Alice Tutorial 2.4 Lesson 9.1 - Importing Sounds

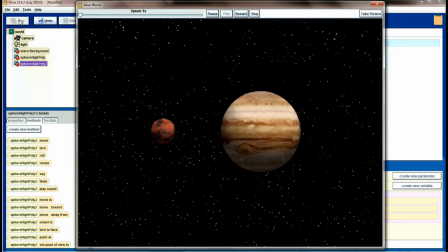Now, while my animation is running, I have that kind of cool background music that I just downloaded from freesound.org, adding some character to my scene.
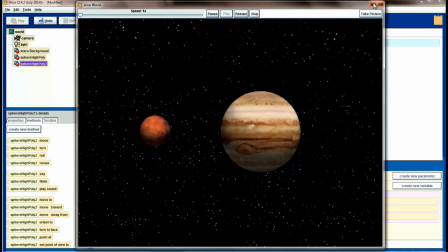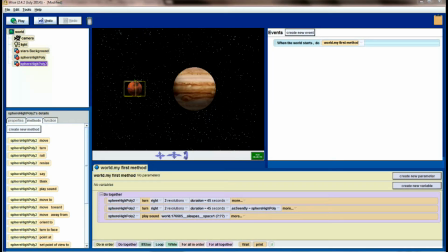Now, one of the other ideas I had for the scene was to maybe put some radio chatter in the background, like maybe some NASA radio chatter or something interesting like that.
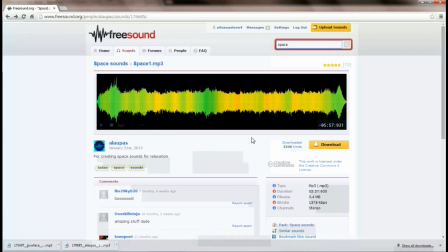And so let's head back over to freesound.org, and I'm just going to do a search for NASA radio.
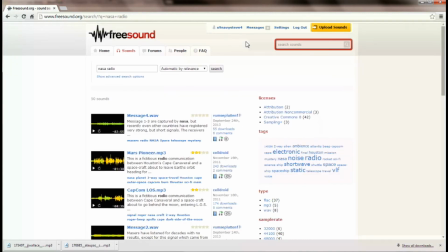And I did search around a little while before I recorded this video. There was hundreds of different sound effects, and some of them were kind of just not that exciting.
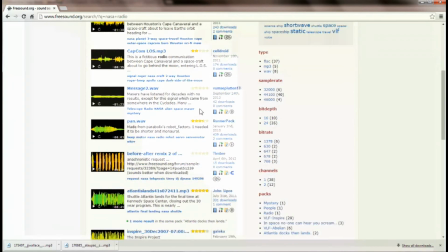But when I did a search for the NASA radio, I scrolled down and I found one that I really kind of liked.
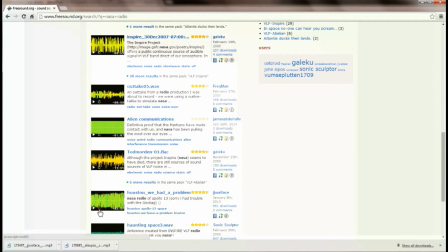And it's this Houston, we had a problem. When I play it, it's radio chatter from NASA.
Okay, Houston, we've had a problem here. This is Houston. Say again, please. Houston, we've had a problem.
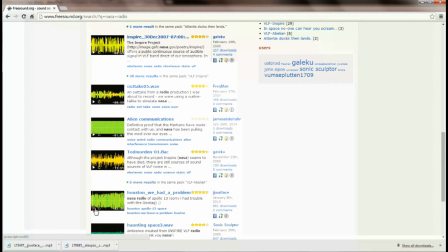So what I was going for is I'd like to have that kind of playing quietly in the background. So just like you did for the last one, go ahead and click on this.
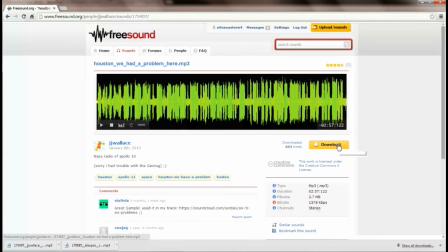And click the download button and save this file. Now I went ahead and did that on the front end here, so I've already downloaded and saved this file.
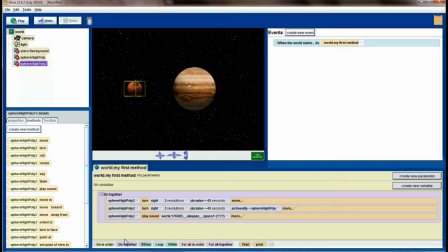I'm going to head back to my Alice world now, because what I want to do is add this. Now Alice allows us to use multiple channels of sound, so I can play the background music along with the radio chatter if I so desire. So I'm going to File and then import.
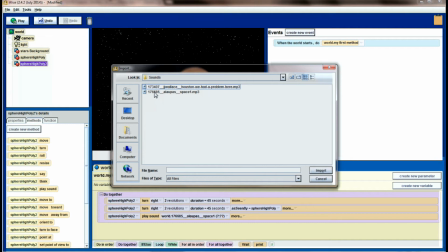And from my sounds directory, I'm going to find the new file I just downloaded. And here it is.
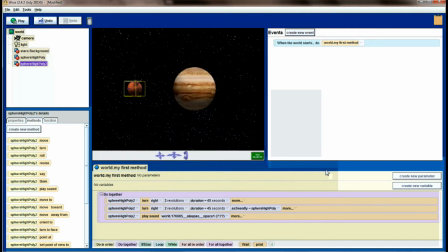Houston, we had a problem here. Click import so that I can use this with my sounds. And then just like I did last time, I'm going to attach this to the sphere, high poly 2.
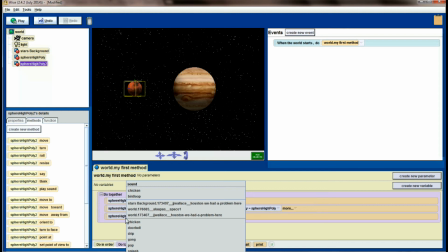It doesn't necessarily matter which sound plays, but so here we go. I've got my world, J. Wallace, Houston, we had a problem here. And now this sound will play along with my background.
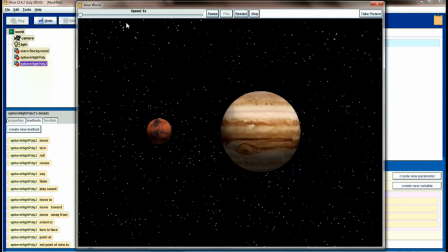Okay, Houston, we've had a problem here. This is Houston, say again, please.
Now this sound, a little bit too loud for what I'm going for.
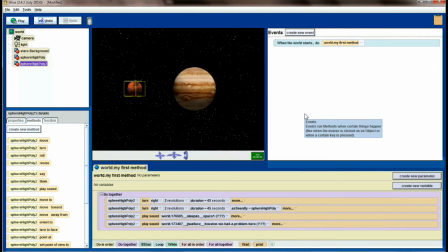I don't want the radio chatter to be that loud. We do have an added argument that we can provide, which is volume level. And let's go ahead and turn this down about halfway. So I'm going to turn the volume down so it's only half as loud as it was.
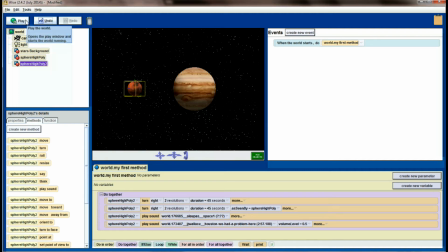This should quiet down our radio chatter and make it sound more of like background ambiance than an overpowering sound effect.
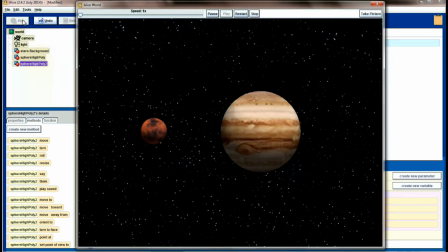Okay, Houston, we've had a problem here.
Even that still sounds a little bit too loud.
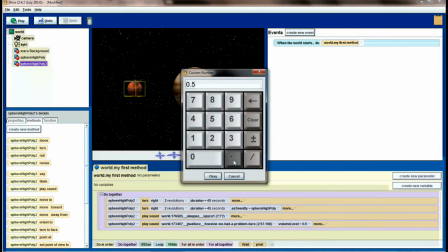So let's knock that down even further. I'm going to knock this down to 0.1 and see if that helps.
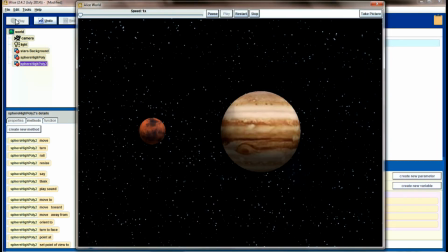And there we go, that sounds a lot better. So I still have the background music that I'm looking for playing rather loud as the forefront of the scene, but in the background, I've got a little bit of the radio chatter that I was hoping to accomplish, and by mixing those sounds together, I'm creating more of a full and complete scene.
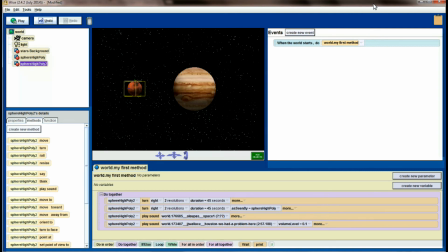The one limitation that you'll have with Alice sounds is that once they start playing, there's no good way to stop them. Now, you do have arguments that you can use, to marker and from marker,
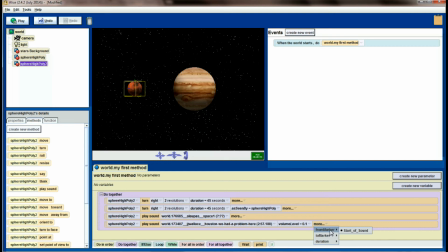but they don't always work for every sound file. In general, you're going to play a complete sound file. So in this case right here, if I wanted to go to another scene and turn the sounds off, I don't have a good option to do that.
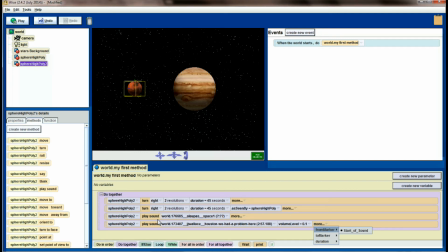So paying attention to the length of your sound files can be particularly important.
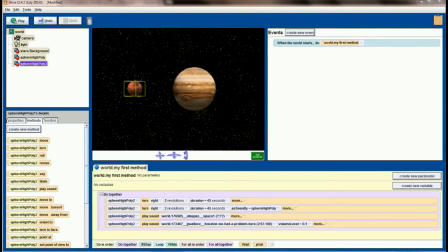Sounds are really no more complicated than that.